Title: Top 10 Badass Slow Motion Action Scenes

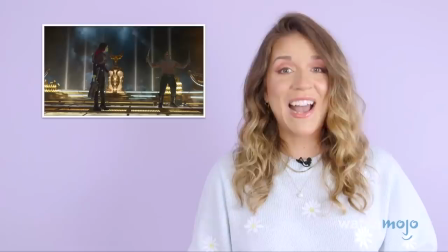Hey everyone, I'm Rebecca and welcome to WatchMojo. Today we're counting down our picks for the top 10 badass slow-motion action scenes.
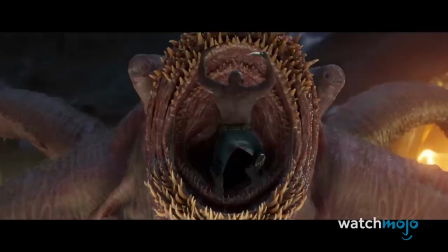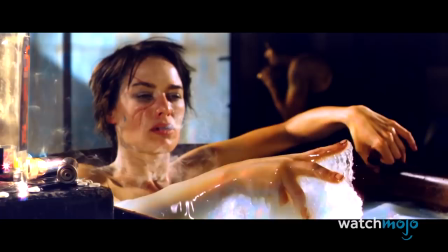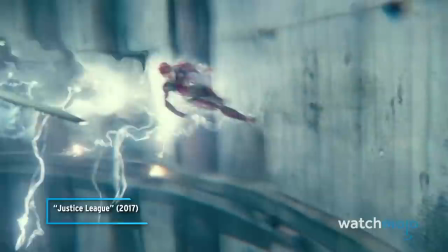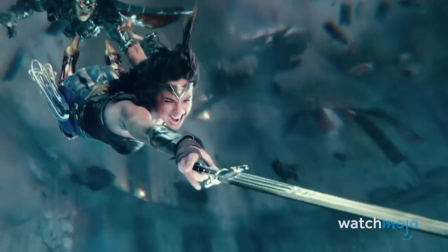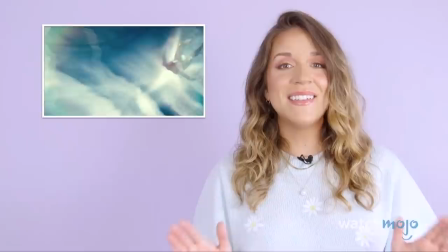For this list, it's pretty straightforward. We are looking at the most awesome slow-motion scenes in action movies.
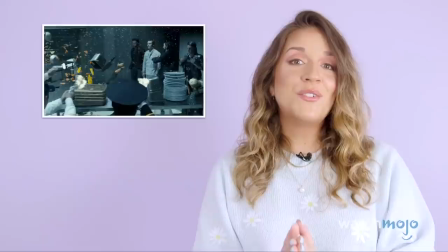Along with a spoiler alert, we're going to be issuing a strobe light warning for those who may be sensitive to light.
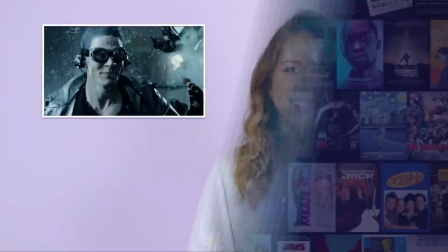So, if there's an action scene that we needed to slow our role to include, be sure to tell us about it in the comments.
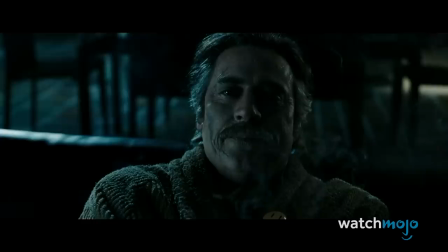Alright, let's get to it. Number 10. The Comedian's Final Fight.
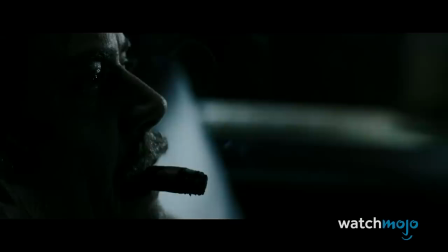Watchmen. Zack Snyder is a director known for his use of slow motion in his movies. Watchmen is definitely no exception.
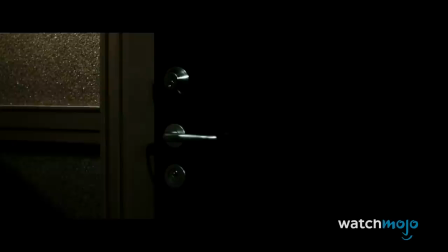While slow-mo is rife throughout the film, its opening fight scene is perhaps where it's best utilized.
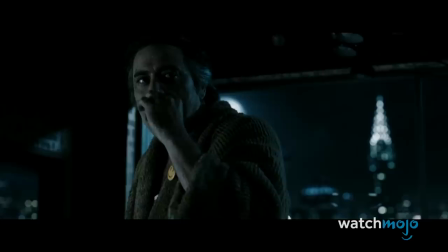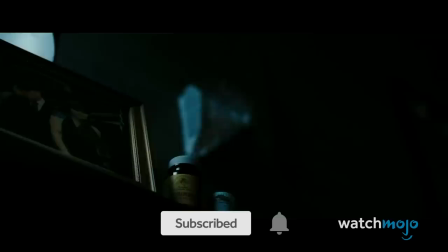Edward Blake, also known as the comedian, is a retired crime fighter enjoying an evening in before he's attacked by a shadowy foe.
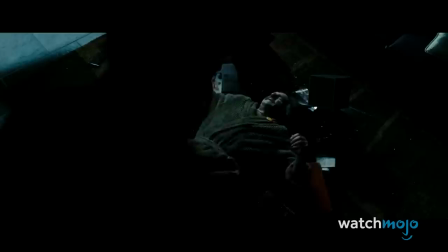The blows fly fast and free for the most part, but the slowed down portions emphasize certain moves and really help sell the impact of each hit.
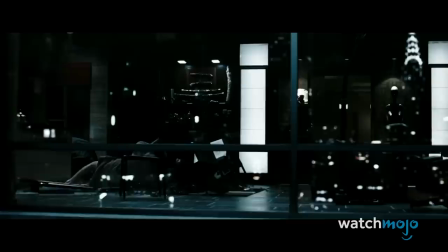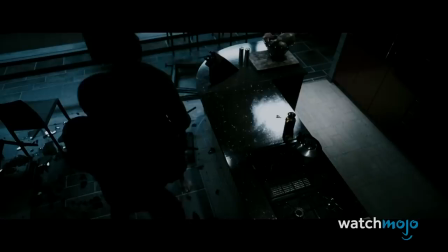And since it's an adaptation of one of the most acclaimed graphic novels ever, the slow-mo captures frames from the comic to perfection.
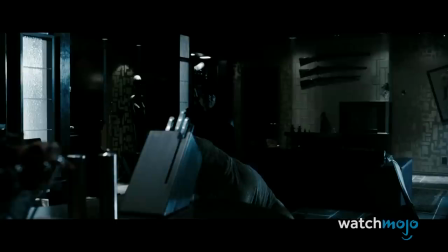Like the Nat King Cole song that plays in this scene, it is unforgettable.
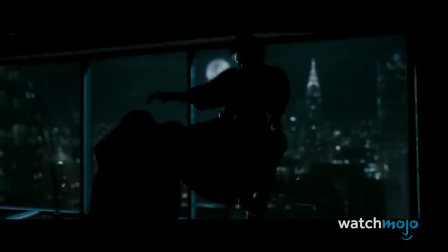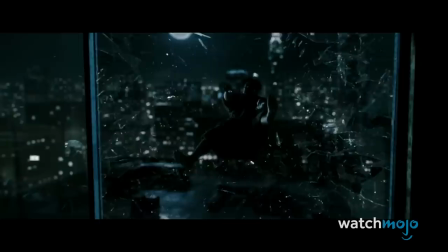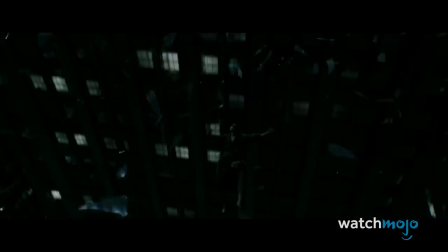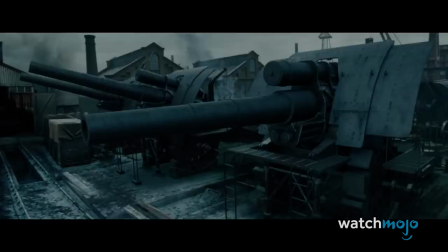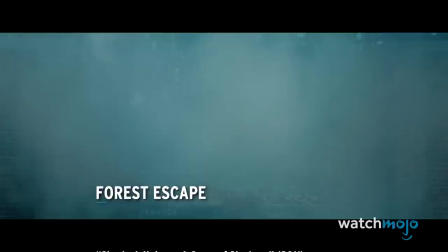Number 9. Forest Escape. Sherlock Holmes, A Game of Shadows.
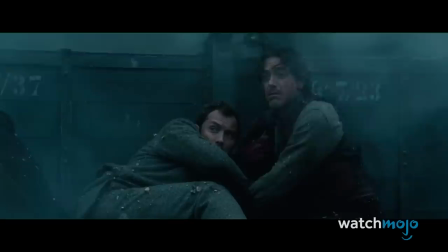Pursued by Moriarty's henchmen at a weapons factory, Sherlock Holmes, Dr. Watson, and the rest of their party escape into a nearby forest.
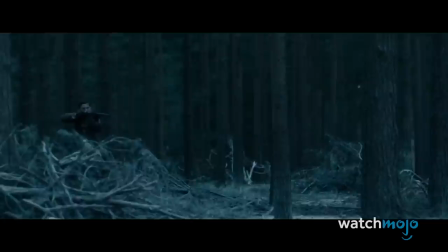As they hurry towards a nearby train,
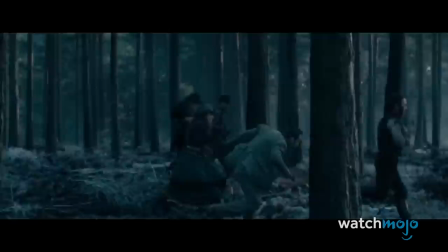the soldiers pursue them on foot, and workers stationed at the factory bombard them with bullets, mortars, and other artillery.
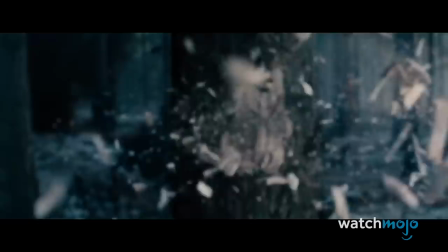The dramatic slow-mo focuses frequently on the bullets.
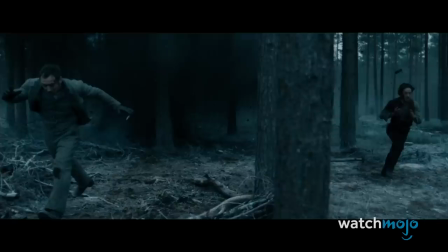This allows us to see the ammo that grazes the heroes, the chaos, and the destruction of the trees.
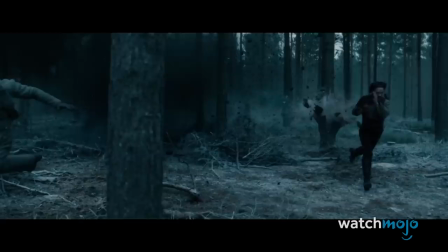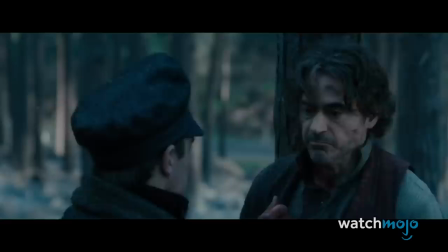We're also treated to some slowed-down shots of a particularly big cannon as it fires at them. It's a stunning and thrilling sequence, executed with a ton of polish.
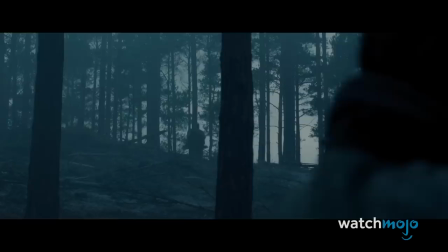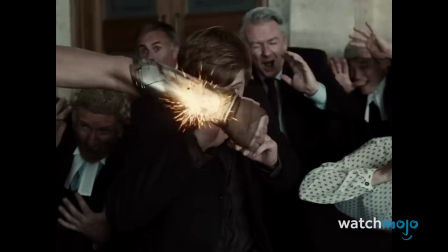Number 8. No Man's Land. Wonder Woman. The DCEU features a ton of great slow-motion sequences.
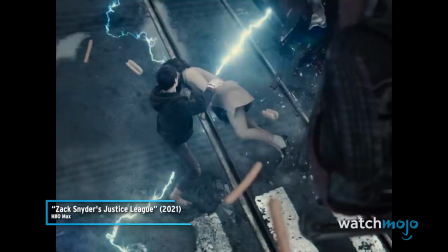We almost went with Wonder Woman stopping the heist, Flash saving Iris, and other scenes from Zack Snyder's Justice League.
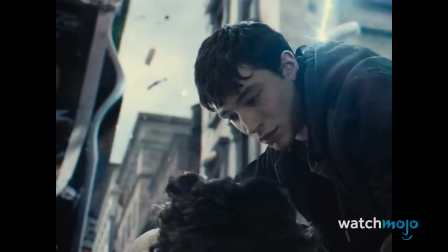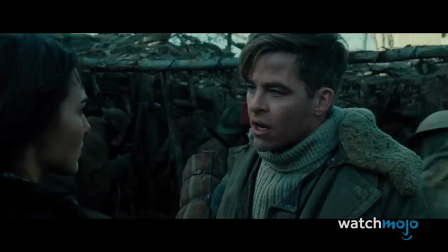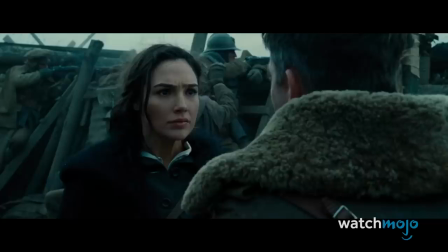But we had to go with a moment from 2017's Wonder Woman. When Diana is told it's impossible to cross no man's land during World War I, she decides to do it anyway.
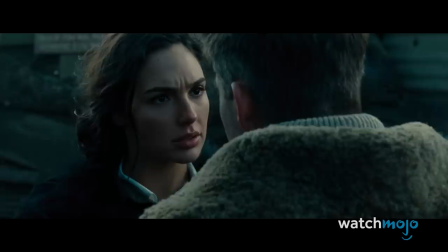This is not something you can cross. It's not possible. So what? So we do nothing? No, we are doing something. We are.